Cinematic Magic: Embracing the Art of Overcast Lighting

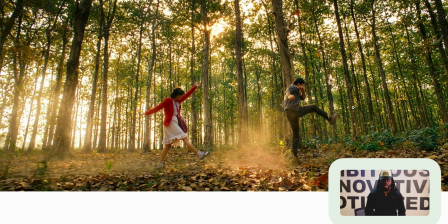(8:17)
So imagine if it was green and it was like too brown, we wouldn't be able to tell the difference. But the easiest way to tell the difference between your frame is put the light behind them.
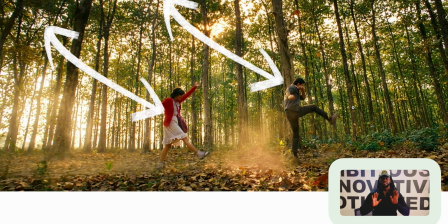(8:29)
So whenever you put light behind your subject, you're automatically making them pop out at the viewer, at the consumer, at the watcher. So this is great stuff. I love the texture. I love the atmosphere. I love the fog. I like the dust.
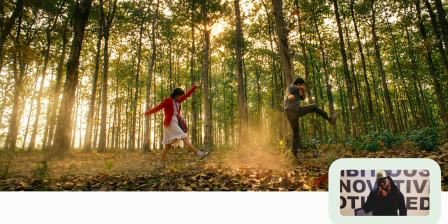(8:41)
I like the leaves, all that stuff. Great stuff. Beautiful. And again, like I said, the reason why this is overcast is because the tree is blocking the sun, which is breaking the sun all across, which is giving this even tone.
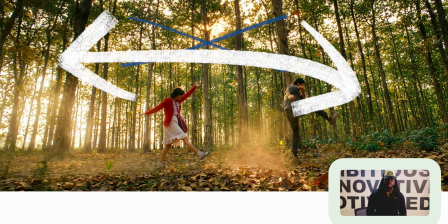(8:55)
But you can still see the sun in the middle of the frame kind of peeking through.
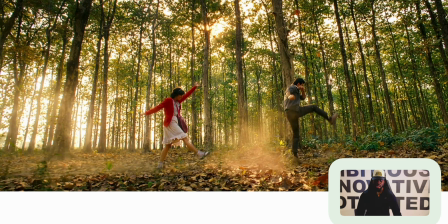(8:59)
So I still think this camera probably has some ND on it, but it's probably not too high that it's overblowing.
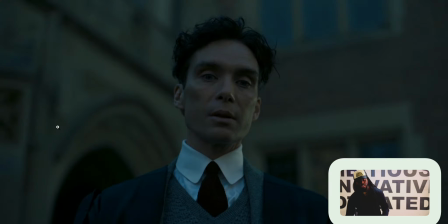(9:06)
So this is your typical, what you see on a late overcast day. Everything here is even.
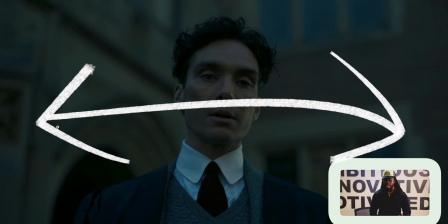(9:12)
Now, I would say this is a flat shot. Why do I say flat? You cannot see a distinct difference between the skin tone, the background, and the environment.
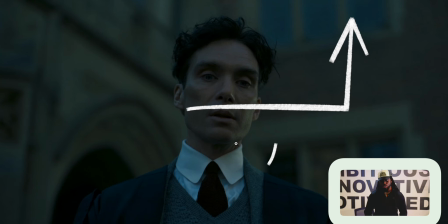(9:22)
But we can see a slight color shift on the right side of his face,
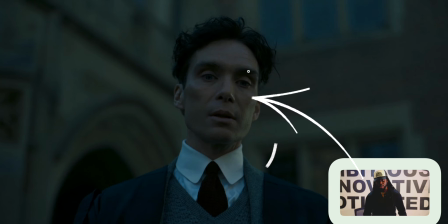(9:27)
being as though they're probably reflecting just a little bit of light right back at him, kind of on the low end, because you can kind of see it in the bottom of his chin and a little bit on his collar. But just enough just to make it a little interesting.
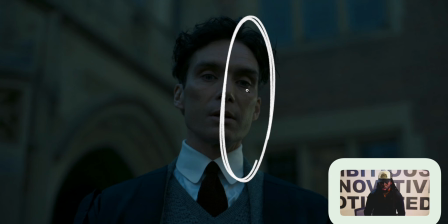(9:40)
This is probably one of those shots that are probably not standing too long, but you can even see a little bit of the highlight on his nose as it's ringing. Now, granted, since they're shooting this with a long lens,
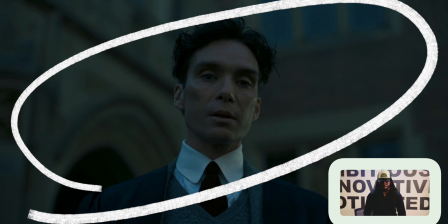(9:50)
because of the amount of the whole background is out of focus, and I can tell this building has been compressed.
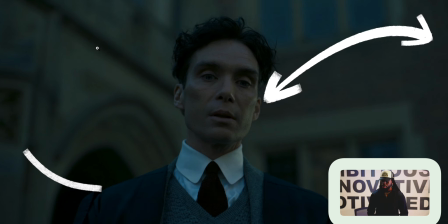(9:56)
It's so close to him, and it's probably not. It's probably a lot further. But since they're using a long lens, being able to focus him so well,
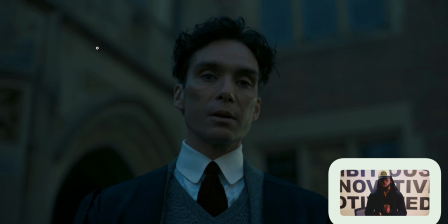(10:05)
the lens is actually starting to create your detachment. It's starting to create the 3D effect that separates the subject from the background. Now you can do this, but you don't have to do it all the time. But if you're going to use a long lens and you just want to have a very focused shot with your subject, use a long lens.
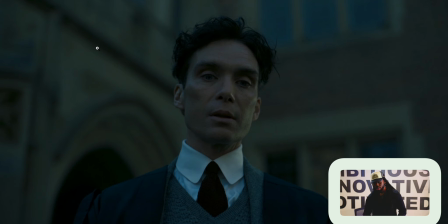(10:24)
But they still try to separate it with a little bit of light, kicking right back up to him.
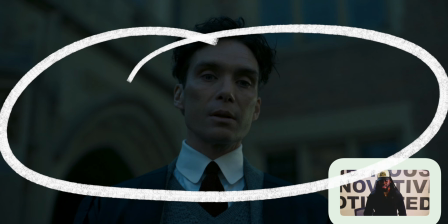(10:29)
But everything else is consistently the same temperature and the same tone all across the board. So technically speaking, this is a flat shot,
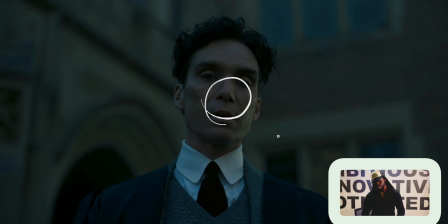(10:39)
but it still makes it just because of that little bit of highlight on his nose and a little bit of reflected light that's coming right underneath his chin. All right. So yeah, man, that's basically it. How I basically break down these 4 frames real quick. So again, if you're coming into this cinematic film type of realm, understand, try to create texture, try to create environment, try to create dark to light spots within every frame that you shoot. It creates more interest, it creates more excitement, creativity, and the eyes tend to like to see light stuff and dark stuff, just to keep it simple as hell. So we're talking overcast, when we have a cloudy day outside and everything is even, which makes it a lot easier. Still bring in your light, try to create a little bit of excitement, a little bit of glare, a little bit of gloss on the skin, on the background, just to give it a little bit more pop. So until next time, there'll be your next time. See you next time. Deduce. Hope you learned something. There you go.